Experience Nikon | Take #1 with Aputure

Let's give Jamie a second. He's going to show us the big four.
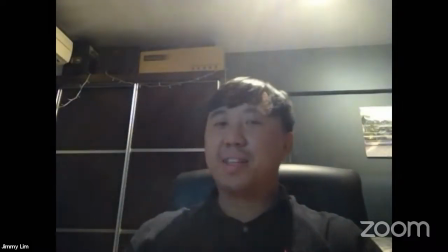1733s
Okay, this looks like my extraordinary boring room.
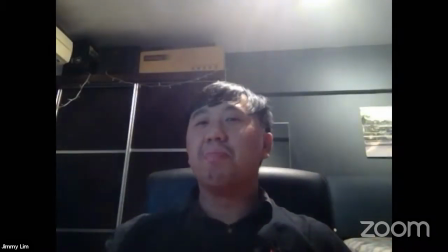1739s
It's very unflattering. You can see it for a lot of reasons.
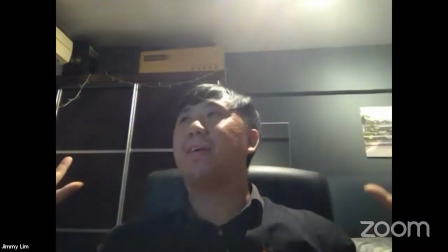1743s
Number one, remember, everything just looks very lit, right? There's no idea of separation.
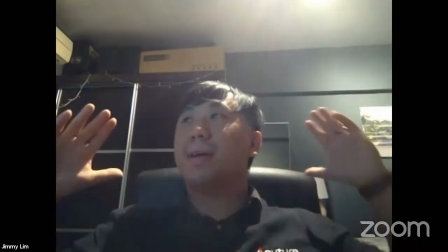1751s
Yeah, you can see that if I'm moving a little, you can see that I'm in front, But you can see that everything is pretty much, you know, within focus, right?
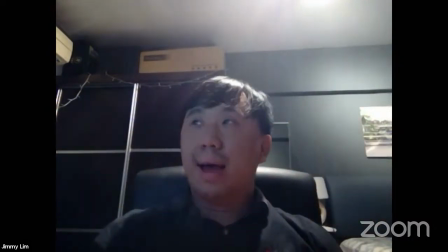1758s
You can see everything is in the background. It just looks very landscaped. And what's more, the second thing, pay attention to where the shadows are falling.
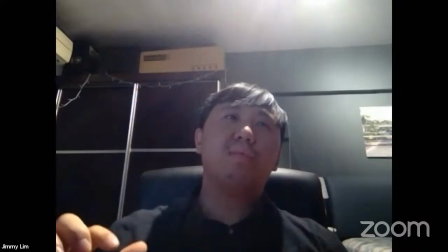1767s
The light is actually coming from right overhead, which is one of the most unflattering ways to light a person because
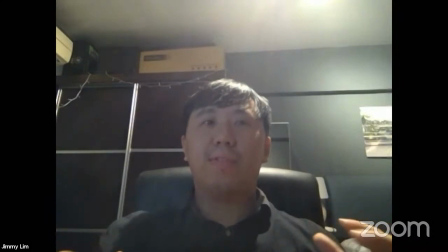1774s
what you're going to end up with is you're going to hollow out the eyes.
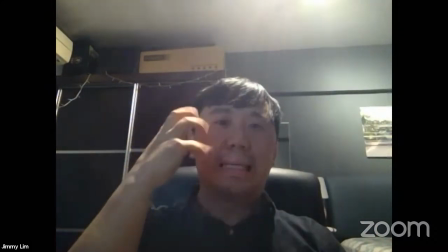1779s
So the eyes are going to look extremely dark and in a sense, hollowed out here, right?
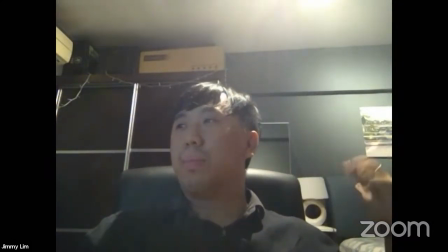1786s
Hollowed out. I don't see any light in the background as well. The background generally is relatively boring, right?
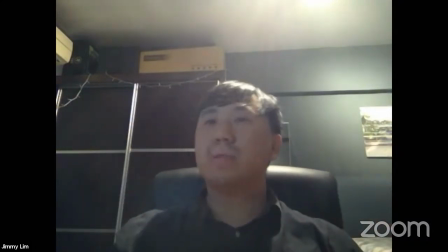1794s
There's no light that's falling upon it. So this is actually how a typical room looks like.
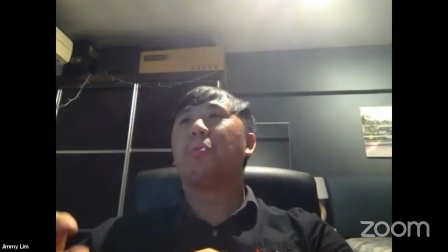1798s
I'm going to go from this into... Now I'm going to start adding lights that you can see the difference.
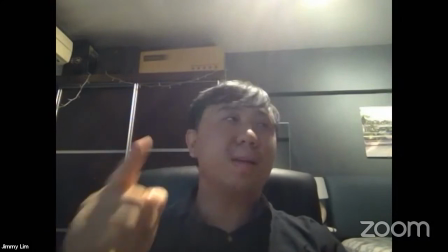1804s
So let's say if you're working with something like this, The first thing you can do for yourself And let's say it's a night time Night
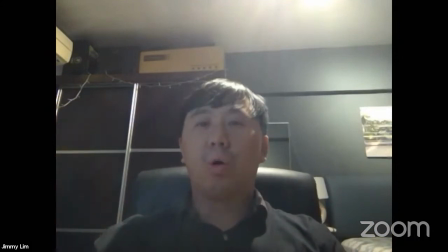1811s
time interior scene The first thing you can do for yourself is Go and switch off the overhead light First and so that's what I'm going to do
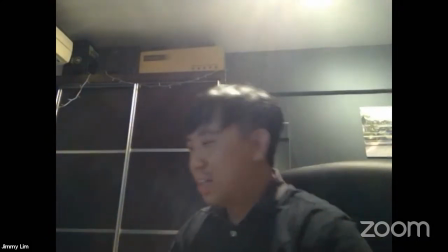1819s
Unfortunately this has to be Turned on by a switch I have to manually go turn it off So
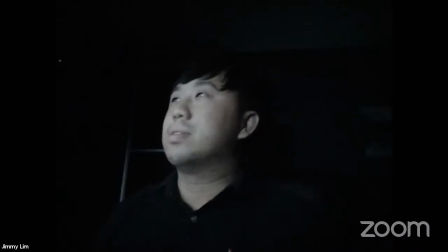1827s
Okay So this is how it looks like So we've turned the main light overhead That's on Now you still actually do see me right then my question is how are you still able to see me remember uh light actually comes from all over the places it doesn't have to be always an artificial led that we make yeah so you can see that i'm actually lit by the light that is coming from the monitor it looks a little bit scary it looks like you're stalking someone on facebook
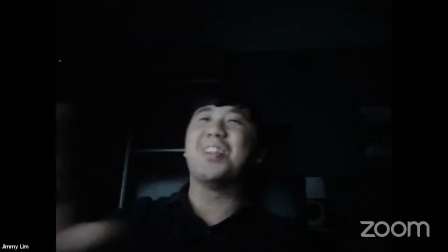1855s
right you've seen scenes like that yeah right but anyway that's not the point that's not the point um uh just need to know
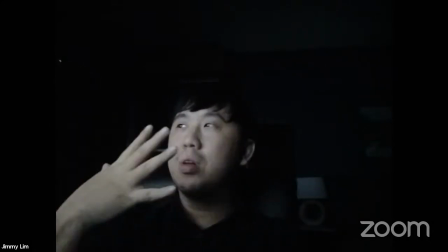1862s
that right now you have one light source in the room and that's coming from the computer monitor you know that it makes you look a little creepy, it makes you look a little bit quieter. It also depends on how good your camera is, whether you're using a Z6 or using your laptop's monitor. But anyway, just need to know that now you only have one light source. So what I'm going to do, the first thing I'm going to do here is I am going to add a light to create the idea of separation or depth.
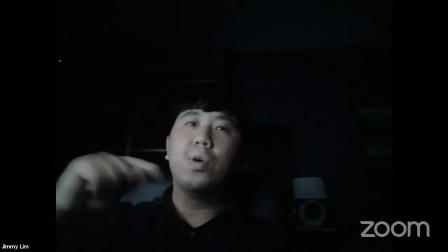1888s
So the first thing you can do for yourself is turn off all the lights in your room and move yourself as far as you can away from the wall, which is the one in the back. I want to create the idea that I'm in front, something is behind. So physically move yourself closer, move yourself further away from the wall. And what I'm going to do in the wall is I'm actually going to add a light in the back, right? So I'm going to, that actually is not a real light, right? That's actually one of the Aperture's products. But anyway, let me turn it on first so you can see it.
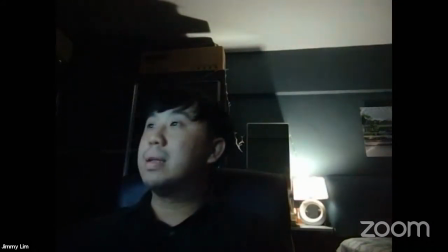1920s
And there you go. It's a bit too bright so I can dim it down. Dim it really down there.
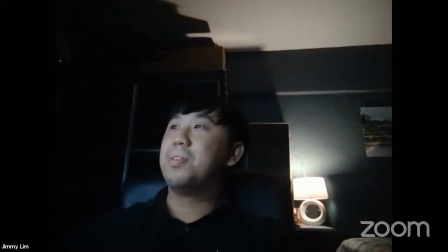1925s
How are you controlling that? Great question. How am I controlling something like that? That is actually using Apertures. This is actually our app that we built ourselves.
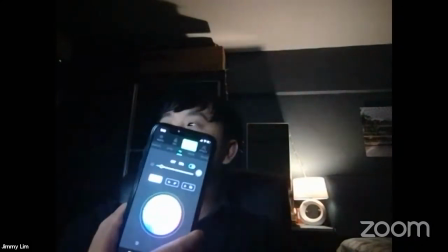1937s
It's actually called Sidus Link. This Sidus Link allows you control up to 100 lighting fixtures.
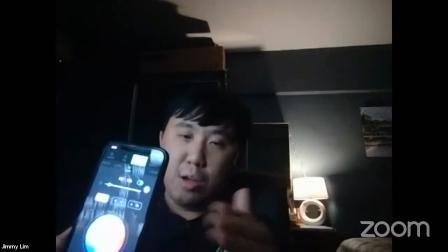1945s
It runs off Bluetooth. It allows you to see the battery life of the light.